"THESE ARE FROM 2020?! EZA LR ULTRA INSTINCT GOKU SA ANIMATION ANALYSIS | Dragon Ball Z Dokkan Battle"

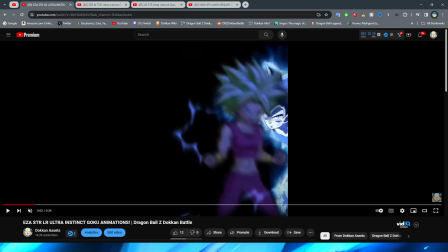(8:17)
Regardless, though, obviously the transition to the black background, right, is really, really cool.
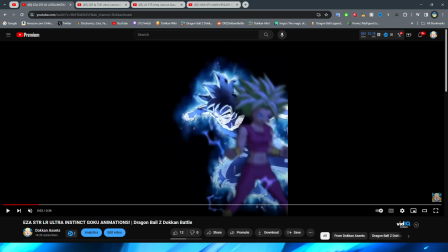(8:23)
And not to mention, we have this awesome shot where I believe this would be rotoscoping because they're trying to make it look 3D.
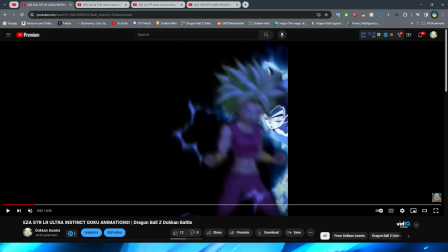(8:30)
Obviously, we're going to ignore the stinky sprite, but, you know, Goku kind of turning around here,
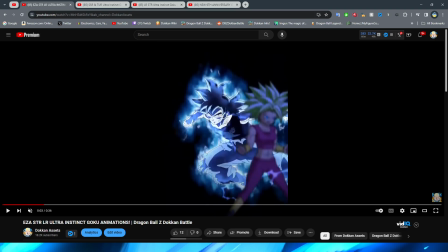(8:35)
obviously they make this look a little bit 3D, and it's very cool. Also, black shirt Goku goes so hard, dude.
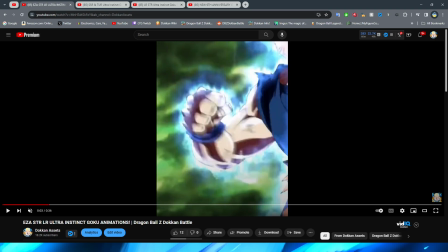(8:42)
But yeah, I love the way that they have kind of like this little slow-mo twist on him,
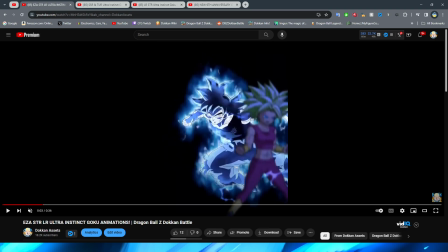(8:46)
because I feel like it works really well for UI, and especially like the concentration, the focus, and also in scenes like this in anime, right? They kind of have that like slow moving transition effect, so I think that's pretty cool. You do then cut right to the fact that it's like, oh, this is supposed to represent how fast Goku is moving,
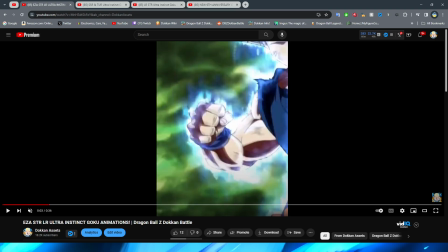(9:06)
and it's not like, you know, the background is black in reality, because then they cut back to Goku actually throwing the punch, right, which I think is really cool. And not to mention, they also blur it in the beginning, which is another thing that this animation does well, and I feel like it's pretty ahead of its time, to be honest with you,
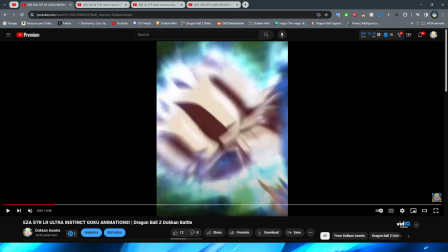(9:20)
but it's really cool to kind of imply how fast it is, and not to mention moving out of that sequence. But yeah, look at the amazing motion blur that they have on this whole punch.
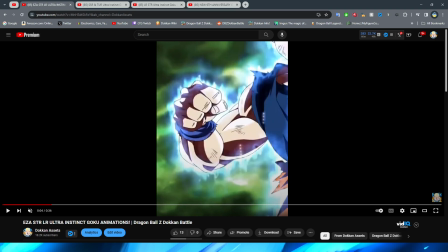(9:28)
This is so fluid, dude. This punch is crazy.
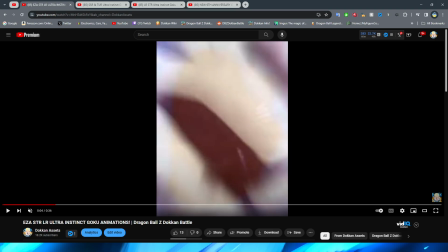(9:33)
This one punch of animation is animated better than some entire essays.
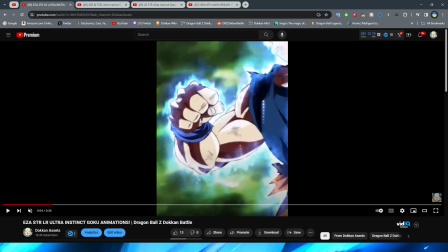(9:40)
Like, this is crazy, how well this looks, right, when the punch is thrown.
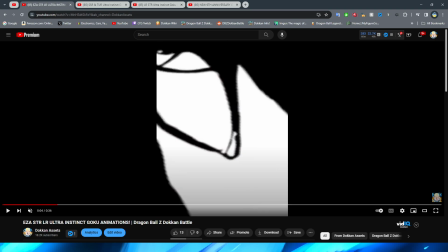(9:44)
So good. We have some cool looking impact frames, and obviously we transition to this very nice shot of Goku with his fist out.
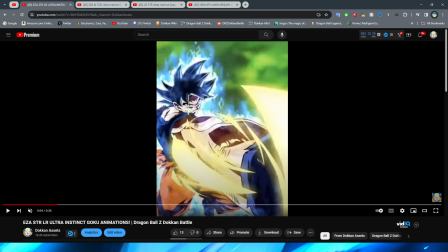(9:53)
Obviously, this looks a little bit weird when we're pausing it, but of course, I was going to say of cooler, but I got cooler on the mind for something. Frieza no brother. Anyway, obviously, we slow these animations down when we take a look at them because, of course,
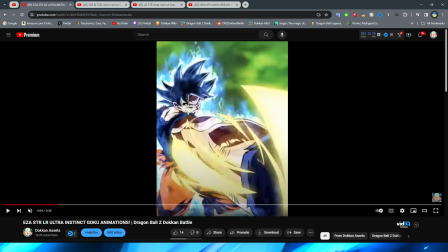(10:08)
it's easier to analyze and take a look at the details when we're looking at them slowly rather than obviously just rewinding the regular animation over and over and over, right? It doesn't really make sense to analyze it like that. But of course, this looks a little bit silly when it's paused, but in motion, this looks cool.
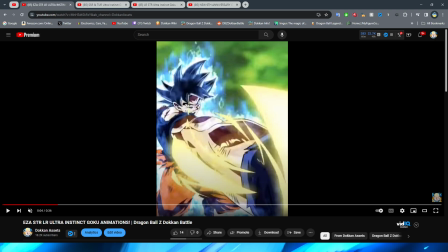(10:23)
And obviously, the effect is supposed to be that, you know, Goku's outstretched arm, the fist is closer to your face than obviously the rest of his body, right? Which kind of gives you that perspective, right? Like if you put your hand up, obviously to your face, right?
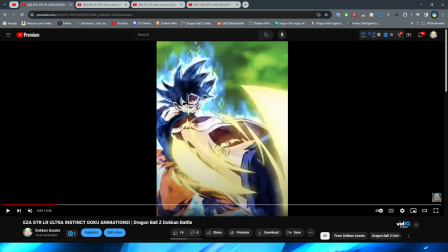(10:38)
The rest of your arm, right, is obviously going to look farther away. So it's a cool little bit to try and show some perspective, and I think it works really well.
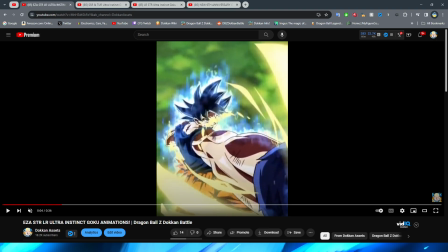(10:47)
And we obviously have this very cool little gold effect here, which I quite like. And it's kind of interesting that they just have it sort of dissipate like that.
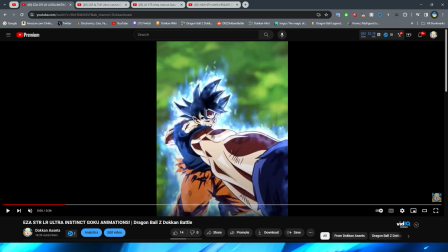(10:53)
And look at the aura, dude. Oh my gosh. They cooked so hard with his aura, dude. Oh my gosh.
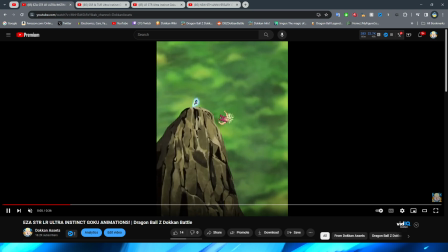(10:59)
So good, man. So then obviously, we have the enemy fly away. You can still see Goku up there. I can't tell if the aura is moving. It's too small to tell. I don't think it is, but like, especially not only, again, these essays are old,
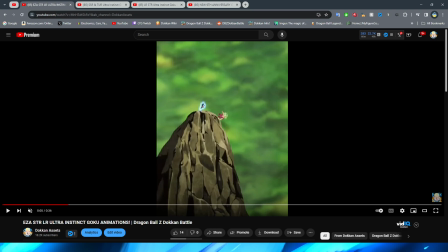(11:16)
but also like, dude, it's so small that I don't know if you would be able to tell if it was moving. It would still be nice, but again, it is an old essay, so, you know, I'm going to cut it some slack.
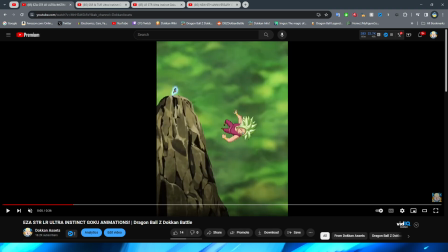(11:26)
And this is a pretty cool cut, I will say. Obviously, the implication is that Goku is still up on this rock,
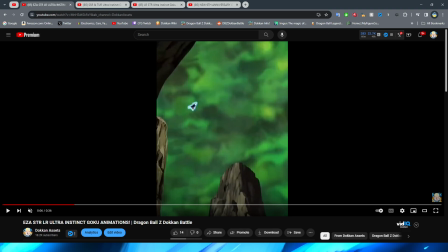(11:32)
and cutting over here makes sense because obviously Goku's jumping off the rock that he was standing on, which, you know, works really well.
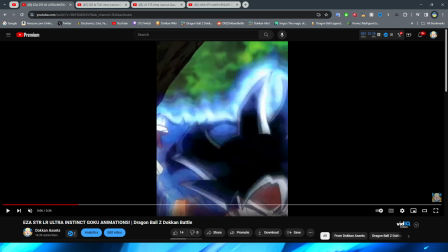(11:40)
You have Goku moving down here, right? I like the little blur as he passes by the camera.
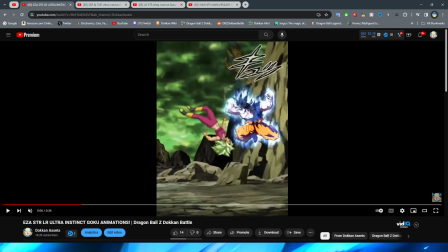(11:45)
And then obviously, ooh, the ghosting effect is awesome.
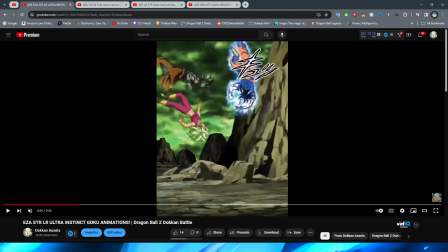(11:51)
Obviously, the ghosting effect, right, is supposed to be, you know, the Ultra Instinct, what were those? Not like Speed Mirage. That's not the right word. After image. There we go.
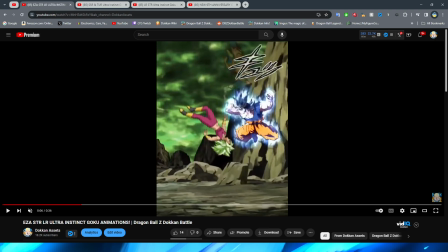(12:02)
I was trying to think of what the Dragon Ball term for it was called. Obviously, the after images of how fast he's moving is so cool.
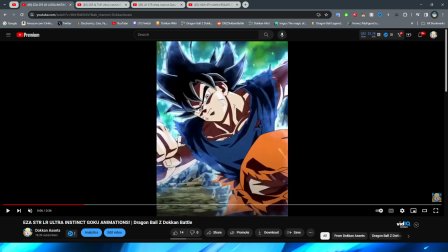(12:08)
Also, this asset is a classic because I remember this was one piece because they just show this for one frame.
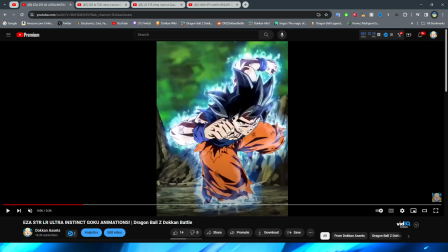(12:14)
So they don't have, you know, like a bunch of pieces put together for this one.
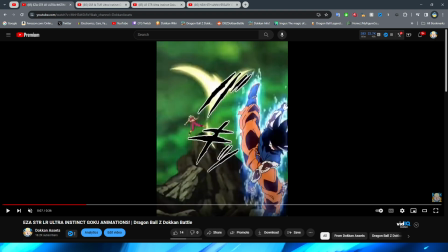(12:18)
Now, I will say with this kick, right, it is kind of interesting because, again, this is definitely a thing of it's an older animation.